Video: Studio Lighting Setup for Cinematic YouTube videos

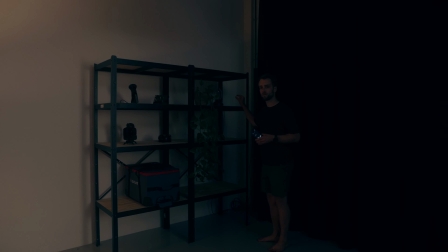[3:40]
Alright, next up, we have a little nice practical over here and that kind of draws a little bit of attention into this,
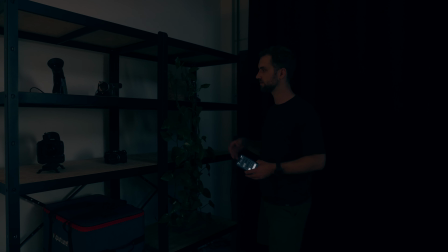[3:48]
into this, I don't know what it is, like a Stellenkast, and you know,
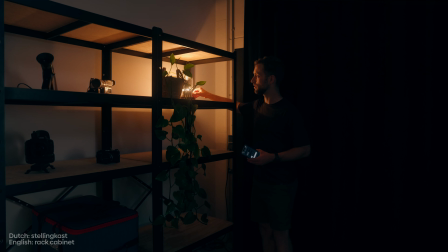[3:54]
you can just flip it on, it's an IKEA fixture, very cheap, but it has a nice incandescent bulb in it,
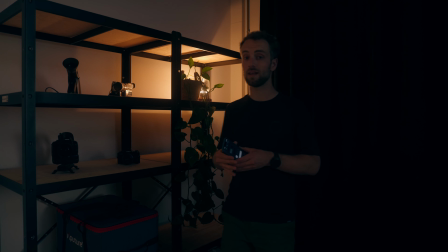[4:01]
which I'll go over in a minute but this just creates a little bit of interest and of course this is all personal preference I happen to like it if you hate it just
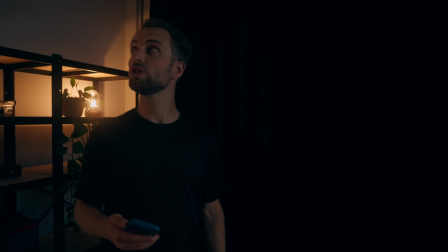[4:10]
take that light away easy all right so usually I go down to my chair and
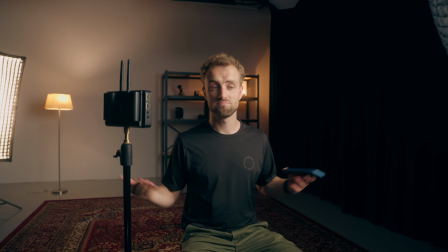[4:18]
sit sit down and you know and check my monitor do I like it or maybe I hate it even but
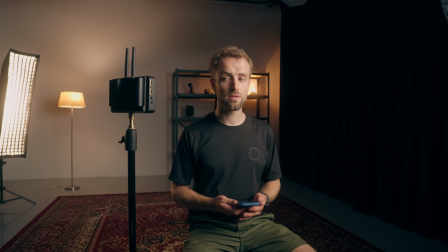[4:25]
in this case I kind of like it the only thing is it's a bit dark in general
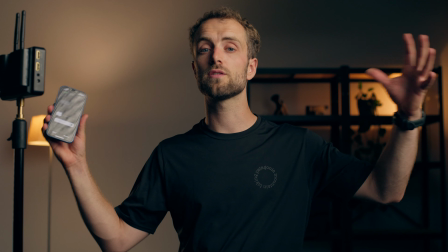[4:31]
and that's because we use a lot of softboxes with grids on it.
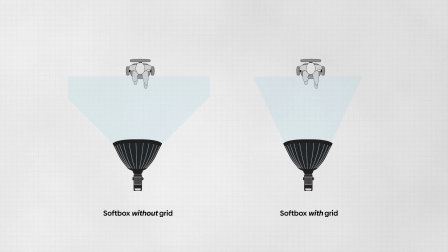[4:35]
And these grids make sure that all the light is actually directed into one path.
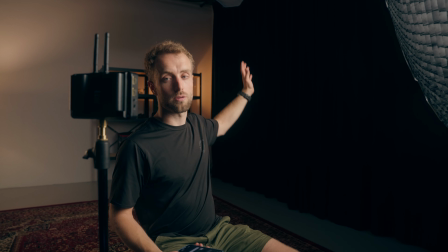[4:43]
If I would take this grid off from the big softbox, it would go all over the place and the back of the room will also be lit up by this light.
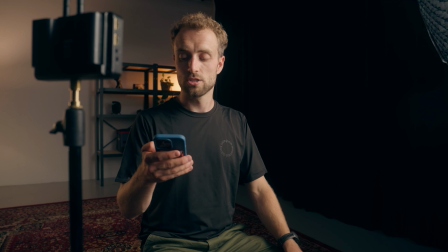[4:51]
I usually don't want that because I am a little bit of a control freak. So I use different lights to fill in the room and get the overall room tone up.
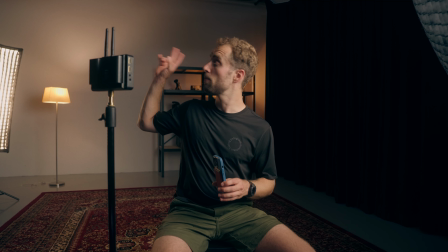[4:59]
So we have two Ameren 300Cs up in the grid because we're in a studio right now so these things are here.
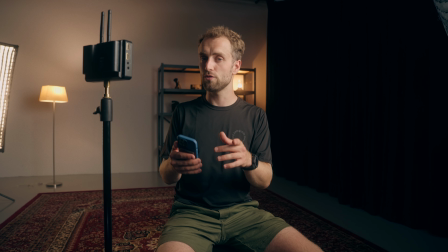[5:06]
If you're in a bedroom you usually don't have that but if you do want to bring up the room tone you can maybe open a window or
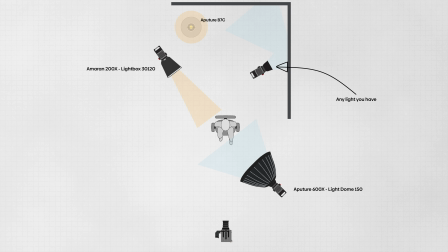[5:13]
open a curtain or maybe bounce one light into a white surface to just level up the room a little bit.
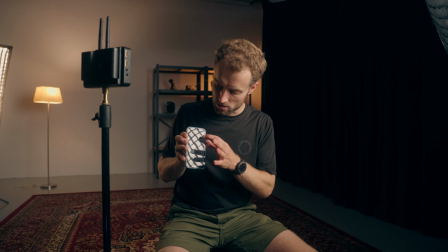[5:20]
So I you know flip these lights on flip flip and that just
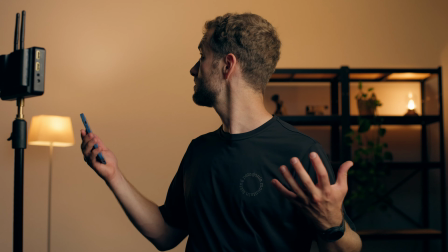[5:25]
creates a really nice and soft sort of atmosphere I would say.
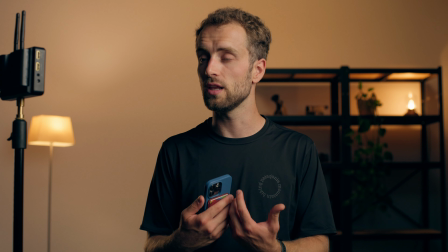[5:30]
It's a nice mood and it's very warm, something I personally really like and that's also the reason why I like to use incandescent bulbs. So a little bit of information about these bulbs. Okay so what I like about incandescent bulbs is that the light quality is far the best, right? So these lights don't have a magenta or green shift, They're just warm lights. That's because actually what goes on in this light is a tremendous amount of heat. And that heat is very similar to what the sun does, but at a different scale, of course.
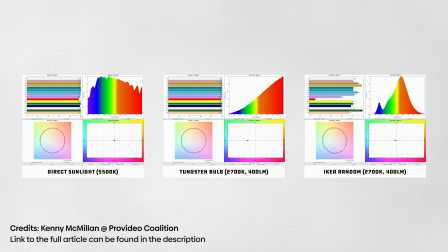[6:04]
This light, however, is just an LED light, and these actually shift in color. This is a very cheap one from IKEA, and this definitely shifts in color. So I like to use these lights, especially if it's for small practicals in the frame, because the light quality is just way better. What's also really nice is you can dim them down. So use these very cheap dimmers from your local hardware store. Just plug them in and you dim them down. It's as easy as that. So I just happened to fall in love with these bulbs. They also come in so many shapes and sizes, like the smaller fitting, like this one, E14 or E27, but also like 200 watts or 300 watts even. So yeah, there's a lot of variety. back to the shaping of the lights. So there is of course a million things you can do with lighting. I just like to keep things clean and simple. I may think that how can this be simple? You have like six lights on, that's true. But I could also do this with less lights and definitely back in the days when I was working from my bedroom, I would have done this with less lights. If you have a bedroom only, I would just find a nice spot in your room and see what you can do there. Maybe you have, you know, a nice, like, corner somewhere. You can put a practical in there and extend it with one of these lights. Or maybe you don't have the room for that and just use one light that does it all. Or maybe you want something funkier with color, like a funky blue background. How cool is that?
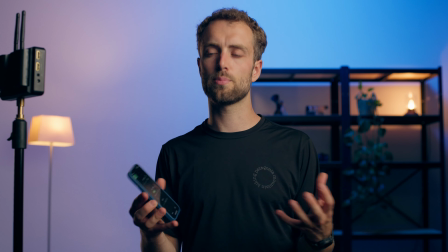[7:32]
So, it depends on what kind of videos you're making, but I personally like the warm, the home, you know, the welcome-y vibe.
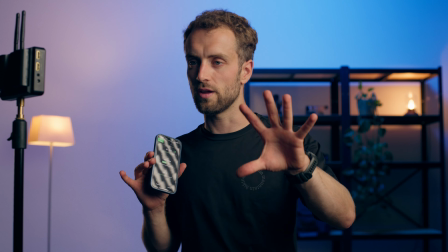[7:40]
And I feel like the blue, for example, is a bit too, like, in your face. So, that's a bit of my thought process.